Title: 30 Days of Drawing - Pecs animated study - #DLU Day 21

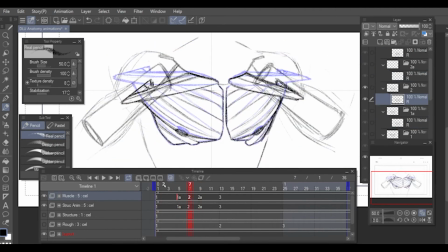245s
With the structure layer, it's easy to draw the muscle in-betweens following not only that structure, but the muscle key drawings.
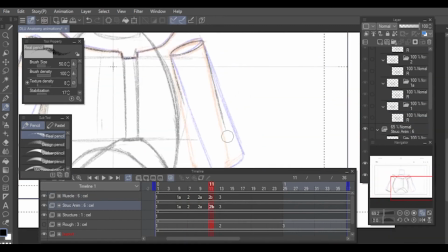253s
I lightly drew the shoulder and the back. I added more in-betweens to ease in and out the movement.
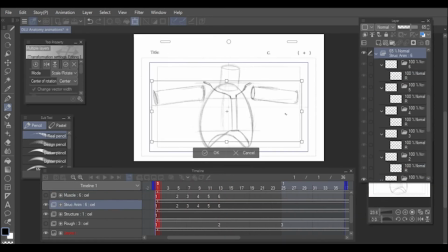261s
I added the same drawings in reverse to make the animation loop in a ping-pong manner.
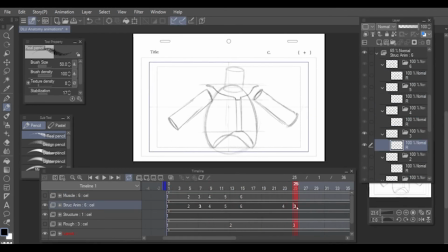267s
One advantage of working digitally is that you can play with timing really easily.
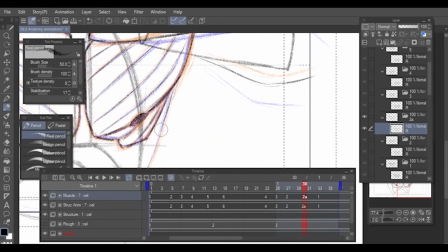273s
Sometimes you can move drawings to nearby frames to get a better timing, without the need to make more drawings.
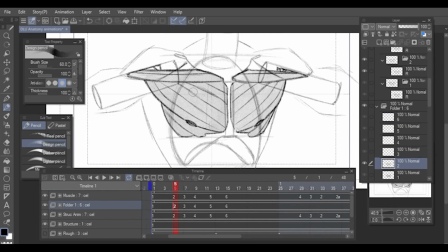280s
Once I was happy with the timing, I painted the pec muscles on a layer underneath everything, to make them pop out more.
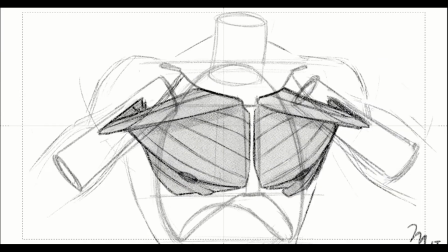289s
And that's it! Done! Remember to share the video with someone who might find it useful.
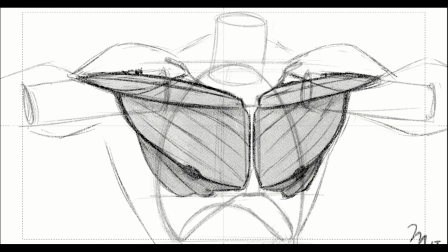295s
Also, like and subscribe. I'll see you tomorrow on another daily upload. Bye!